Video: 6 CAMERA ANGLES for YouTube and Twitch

Question: what camera angles should you use for YouTube videos and Twitch streams? In this video, I'm going to help you learn a quick tutorial which will help you to shoot those better videos on YouTube and Twitch. Now, by the end of this tutorial, you'll better understand cinematography, visual storytelling, and camera angles. You will also understand how they have the power to really turn your filmmaking into something great. Okay, so we have two questions that we need to answer. First of all, why? And second of all, what is the benefit of using different camera angles on YouTube and on your Twitch streams? Put simply, using different camera angles gives your viewers multiple perspectives about what they're looking at, and it helps them to feel more connected to that. It also helps to convey different emotions in your video and your stream. And finally, and probably most importantly, using different angles makes editing a lot more easier to create variance in your video and in your live stream. So let's have a look.
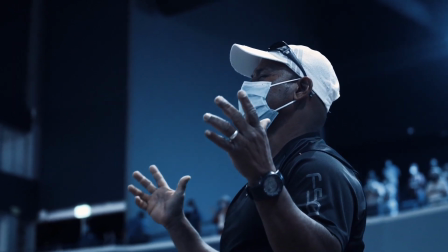1:02 So for the very first example in this video, we're going to use the most commonly used shot type and angle that you'll see in any YouTube video,
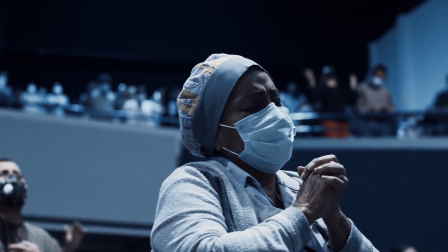1:09 stream or TV show that you've ever watched. And that's the close-up shot.
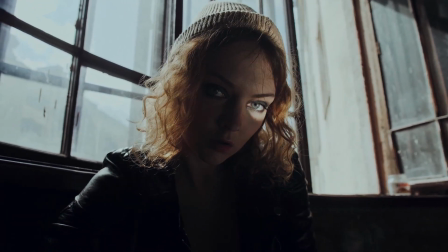1:14 Generally speaking, creators use close-up shots to bring the viewer's focus to a specific subject, which is oftentimes a person's face.
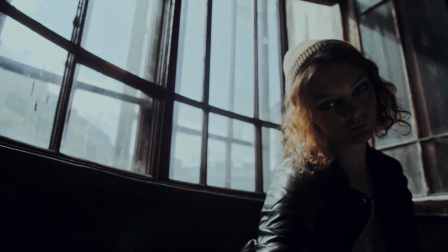1:21 In your YouTube video or your stream, this type of shot is great for conveying emotion and eliciting a corresponding response from the viewer.
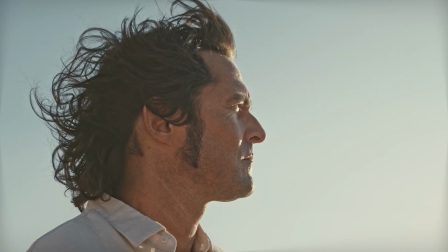1:30 Viewers often take their cues from the subject of a close-up shot. For example, if the subject is a person who appears to be vulnerable or distressed,
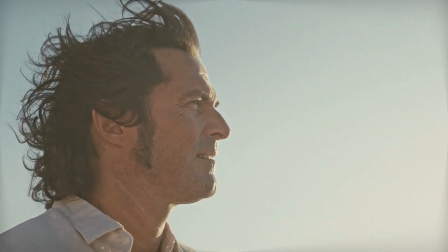1:38 viewers will respond differently than if the person makes a humorous facial expression or a smile.
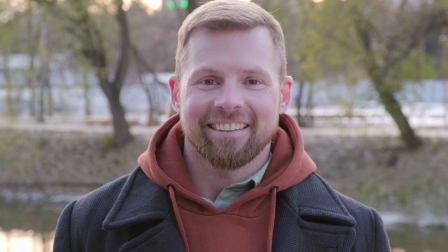1:43 One type of close-up often evokes a feeling of sympathy, while the other is intended to make viewers laugh.
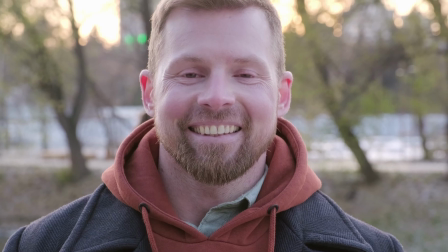1:50 An intensified version of the close-up shot is the extreme close-up shot,
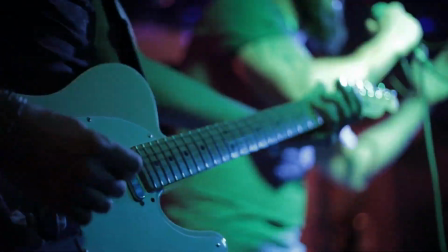1:54 which can simulate a feeling of chaos in high action scenes and is often used to bring the viewer closer to the action and get them more involved.
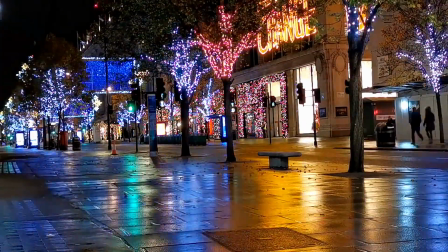2:02 Next up, we have the establishing shot. Establishing shots are commonly characterized as wide introductory views of a specific location anywhere around the world.
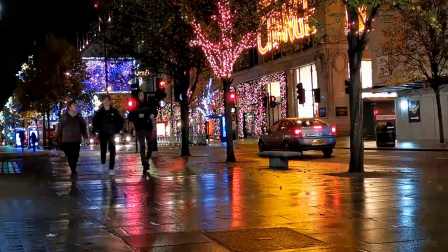2:11 This type of shot can be used as a lead-in to a new setting right before the action begins in your video.
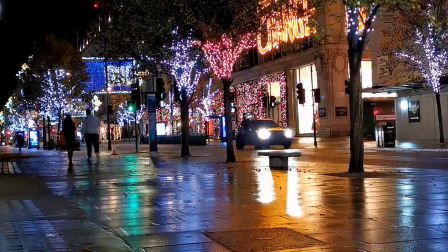2:17 You as a creator can even show the passing of time through subtle or not so subtle changes in scenery.
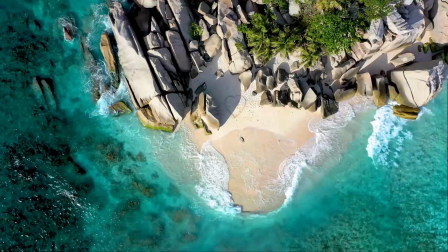2:22 For example, if you're a travel vlogger,
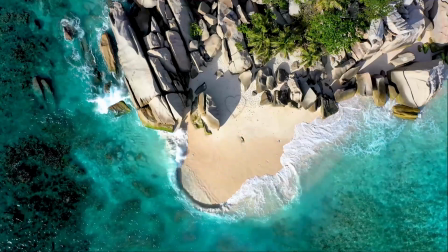2:24 you might include a new establishing shot in the opening of each of your YouTube videos to set the scene for where you currently are or where you have been in the past.
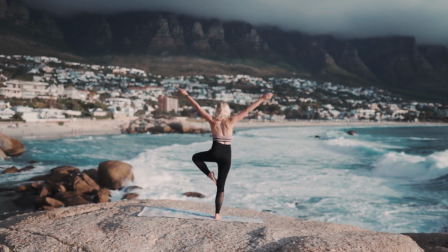2:32 Next up, we have the extreme wide shot. Extreme wide shots emphasize location has far more significance than the subject or person in view in your video.
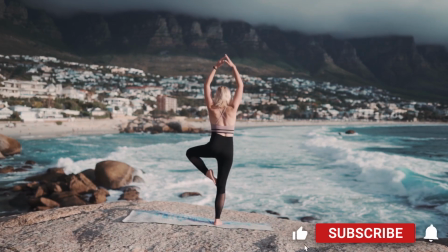2:40 The camera is placed at a distance to achieve this type of perspective.
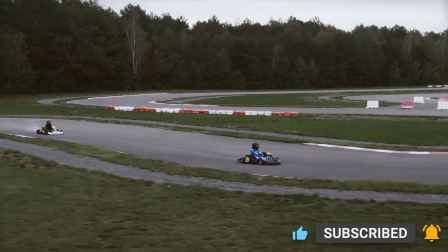2:45 Oftentimes, this shot is intended to overwhelm the viewer's senses by inciting feelings of dread, isolation, or solitude.
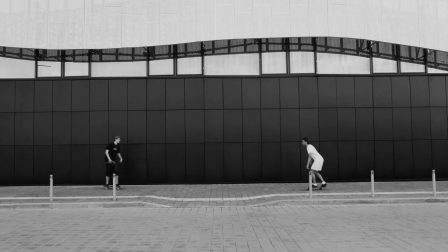2:52 However, extreme wide shots can also have the opposite effect on viewers.
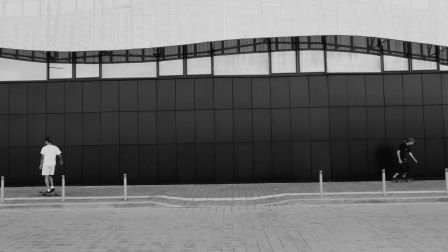2:55 An expansive view of a natural setting may fill the viewer with a feeling of profound stillness, comfort, and tranquility,
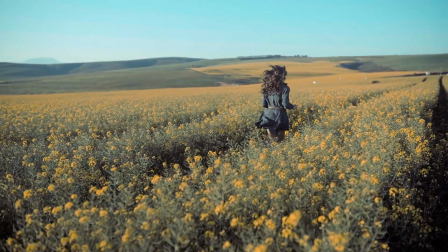3:02 and they really do bring an extra cinematic feeling to your videos, so they should be used if possible.
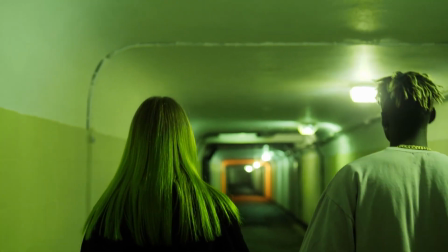3:08 Now we have what is probably the most common shot that you will see in any TV show, movie, YouTube video that you've ever seen, and that's the medium shot.
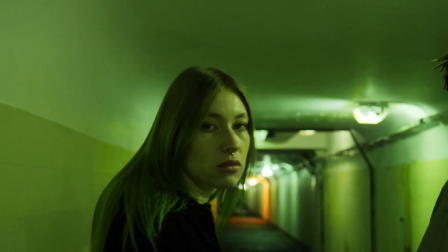3:17 As with close-up shots, a person's proximity to the camera can impact the emotional intensity of a viewer's response.
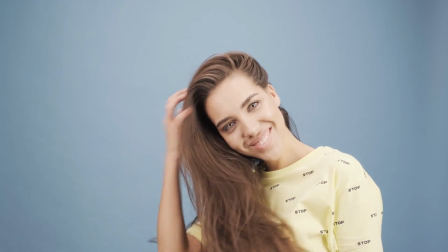3:24 When talking conversationally to viewers, YouTubers often use medium shots to put themselves at a comfortable distance from the camera and the viewer.
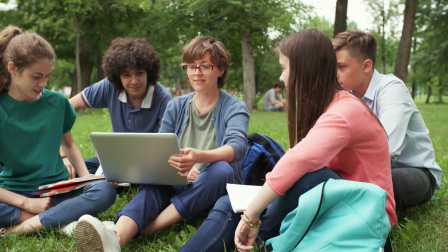3:32 With a medium shot, a person and their surroundings are both visible within the frame,
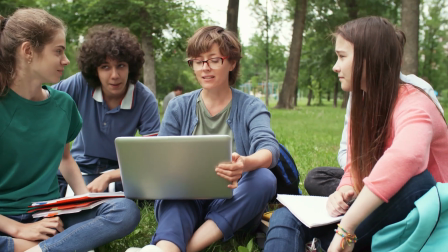3:37 and generally this type of shot emphasizes the person or subject in view rather than the setting itself.
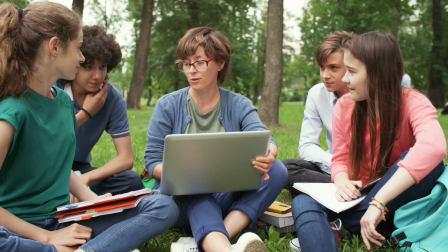3:42 So as we can see here, for collaborations with other YouTubers,
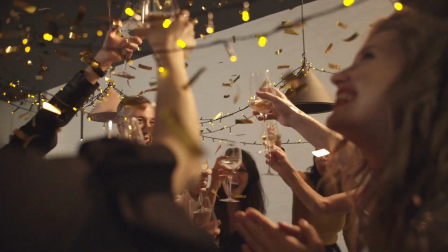3:45 you might use a medium long shot instead to widen the frame and bring in other people that are involved within the scene.
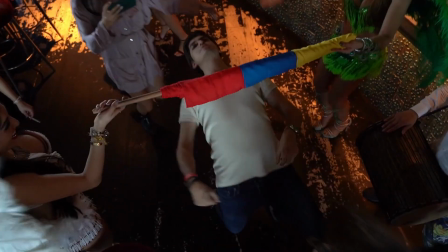3:51 Now we have the overhead shot. Personally speaking, this is probably my favorite type of shot that you will see in any video.
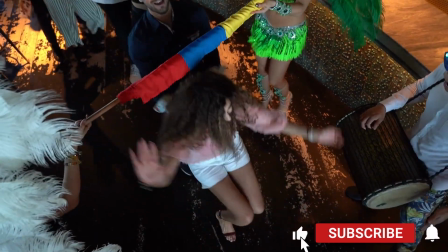3:58 It brings a real cinematic feel to it, really kind of changes up the perspective and the pacing of the video.
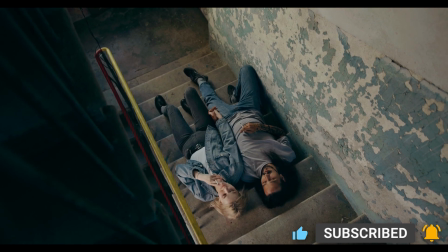4:03 To achieve an overhead shot, the camera is obviously angled downward and physically distanced from the person or subject in view.
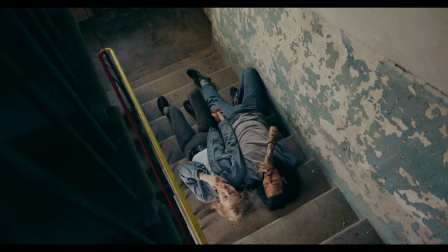4:10 As a result, viewers may also feel distance from what is happening in the video itself.
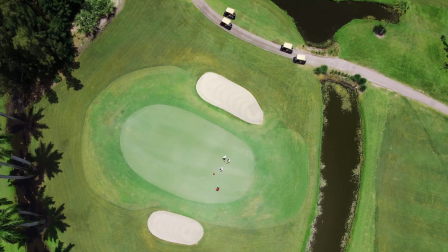4:15 The main difference between overhead shots and aerial shots is the amount of distance between the camera and the subject.
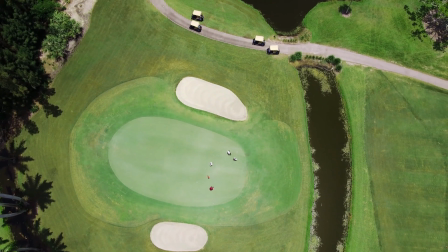4:22 Aerial shots in general are captured at extreme heights, but this isn't necessarily the case for overhead shots.
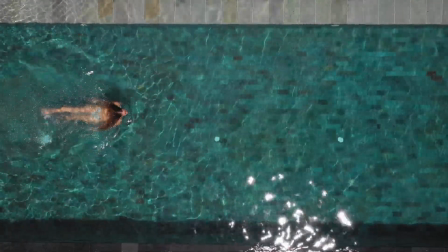4:28 Either way, if you can, you should include an overhead shot or angle in your video.
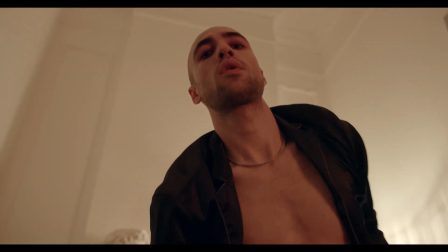4:33 Last but not least, we have what I personally feel is the most interesting type of shot that you could include in your video.
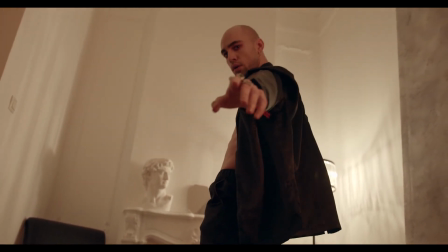4:39 It brings a real cinematic flavour to whatever you're shooting, and that's the tracking shot.
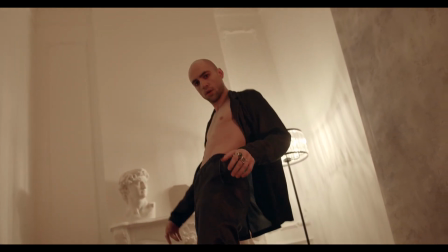4:43 With tracking shots, videographers move the camera towards or sometimes even away from the subject or person in view.
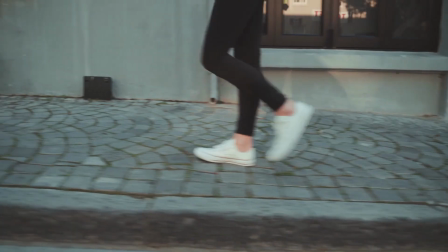4:51 Generally speaking, you might use a tracking shot in your YouTube video or your stream to lead viewers' eyes closer to something or someone of significance.
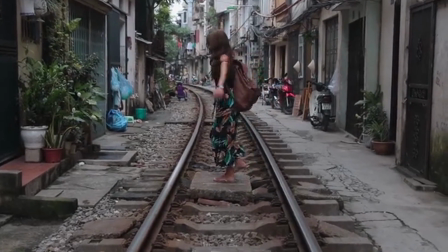4:59 However, if you're a travel vlogger, that camera movement might even track towards a famous landmark or attraction.
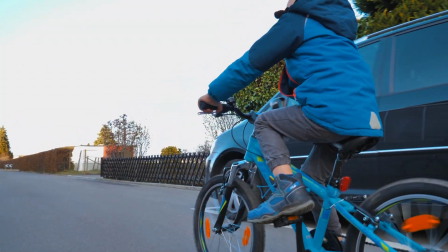5:05 Because the camera often moves towards a focal point, multiple types of shot are technically required to create a tracking shot.
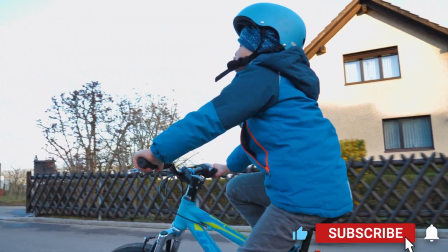5:12 So there is a little bit of extra work, but the payoff in your video is really, really worth it. So there we have it. There's 6 basic camera angles and shot types that will really help your video or your Twitch stream look like the pros. Just simply remember, every creative decision throughout planning, filming and post-production is deliberately made to improve the quality of your video's final form. YouTubers and Twitch streamers can both enhance the cinematic appearance of their videos by matching the right camera shot to the desired effect. And just remember this, if you don't have the equipment to capture the type of shot that you want, that's not a problem. All you have to do is simply use stock video and put that into your video or your stream, just the way I did in this one. So I hope you found that helpful, and until next time, I'm Teknik and I'll see you again.